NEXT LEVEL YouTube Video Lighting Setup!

In this video I'm going to be showing you how to take your talking head YouTube setup from this to this.
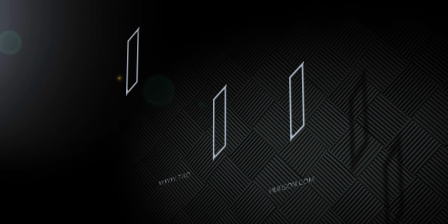So first off, choose the right location. Now the chances are, like me, you're going to be using either an office, a spare room, a bedroom, so that will often dictate the actual geography of your setup.
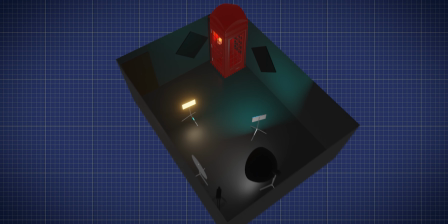But for me, I'm using a rather small 96 square foot room.
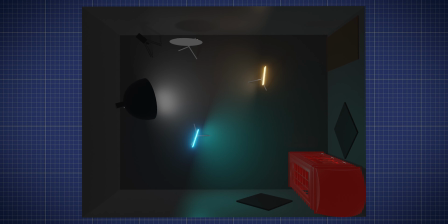You want to aim to create as much depth as possible within the scene.
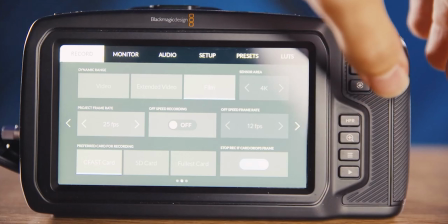For the camera, I'm using my Blackmagic Pocket Cinema Camera 4K with a
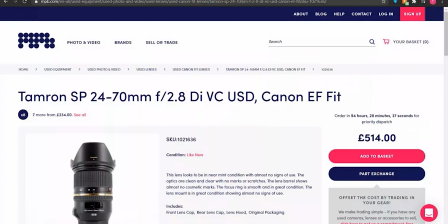1.7 times speed booster and the 24-70 f2.8.
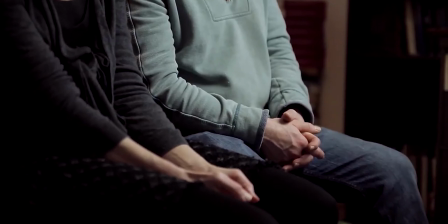But with the speed booster, this brings the lens down to an f2. I'm going to be stood up in my videos, so I'm placing the tripod so that the camera lens is about at my eye line and pushed back as far as possible. Now for me in this room, I actually sawed a hole in the wall. This isn't a requirement, by the way. I just really wanted to get just that extra little bit of depth, so had to be done. I'm gonna have the lens around about 50mm. I know that the wide angle look is quite popular on YouTube, but it's not a look that I'm personally a fan of, and certainly not for this setup. But there really isn't a right or wrong way to go about it. It's just whatever your personal preference is. Just be mindful that you might not be able to get as much out of focus in the background using a wider lens.
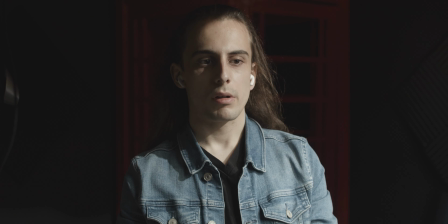Now let's introduce some light. I'm using an Aperture 120D for this.
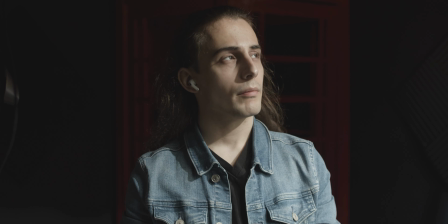I start by putting it into position to get a general idea of where the light is going to be going and where the shadows fall.
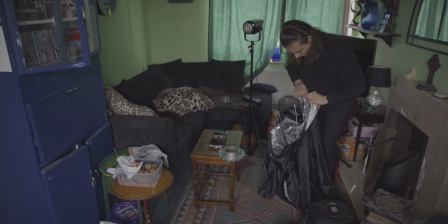To diffuse the light, I'm using Dome softbox. This particular one is from Neewer,
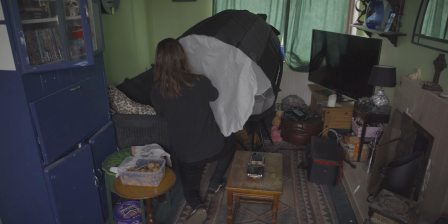however you say it, but it's a pain to put up compared to Aperture's own softboxes, so I'd recommend spending that little bit of extra money if you can.
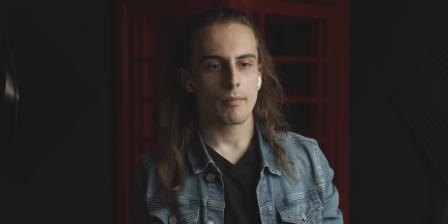As you can see, this softens the light considerably, but I'm not liking the hot spots that you're getting on my face,
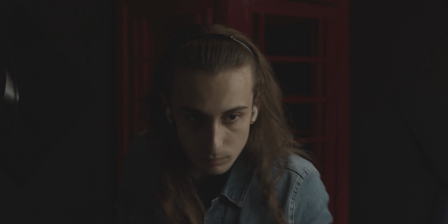so I'm going to add another layer of diffusion inside the softbox. I'm just turning the brightness down slightly so that my face is nicely exposed.
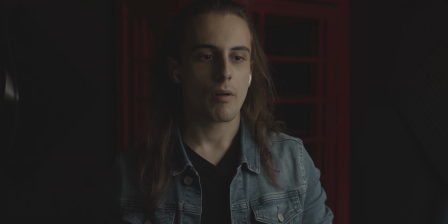I'm liking the contrast that's being created from one side of my face to the other. However, I think it's a little bit too dark and moody, so let's introduce a little bit of fill light.
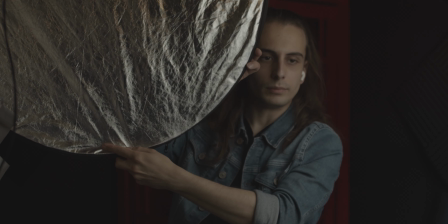I'm just going to be bouncing the light from our key to fill in those shadows.
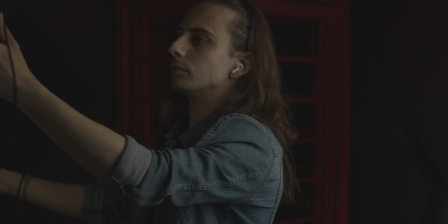The idea is to create a more balanced image, not a flat image.
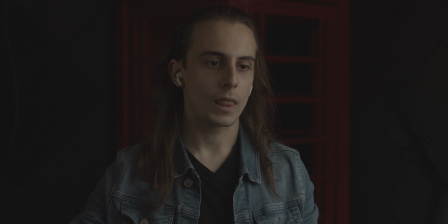Something like that looks okay. Lastly for me, I want to have a little bit of a rim light to help separate me from the background. Sometimes in my videos, my backlight is motivated by a practical light within the scene, such as a lamp, for example.
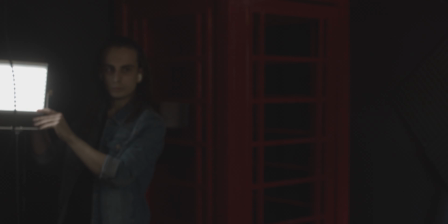This isn't essential, but it will take the setup to the next level. This LED panel is bi-colour, so I'm just warming it up a little bit.
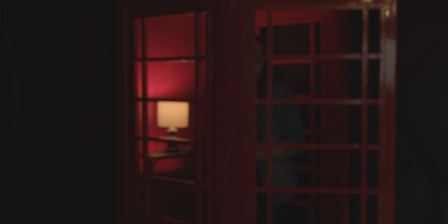For my practical light, I'm using a dimmer switch so that it's not blown out and drawing unwanted attention to itself. Finally, I'm going to add some light colour to create some colour contrast with the warmer tones in the scene.
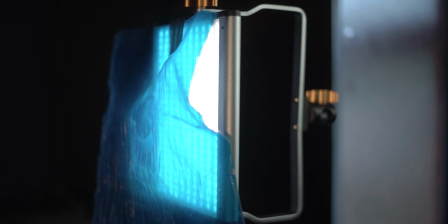I'm adding another LED panel with a gel to achieve this.
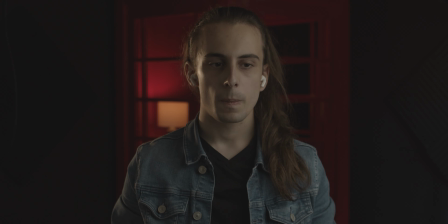I spend a little bit of time adjusting the positions of the lights as well as the intensity before I'm happy.
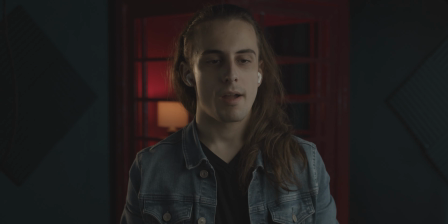And to be honest, I'm a little bit OCD, so I spend a lot of time doing this.
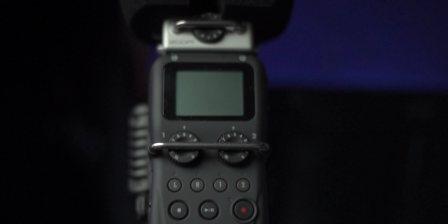To capture the audio, I've got a Rode NTG4 shotgun microphone going into a Zoom H5 that's boomed above and just in front of my head. If you place your hand like this and put your thumb on your forehead, where your little finger is, should roughly be where the shotgun microphone should sit. So there we have it. This is my current YouTube talking head setup that will probably last for about 5 minutes before I decide to change everything around again. Yes, that is a telephone box behind me. It's from a short film that I've just finished doing. Try and pretend that it's not there.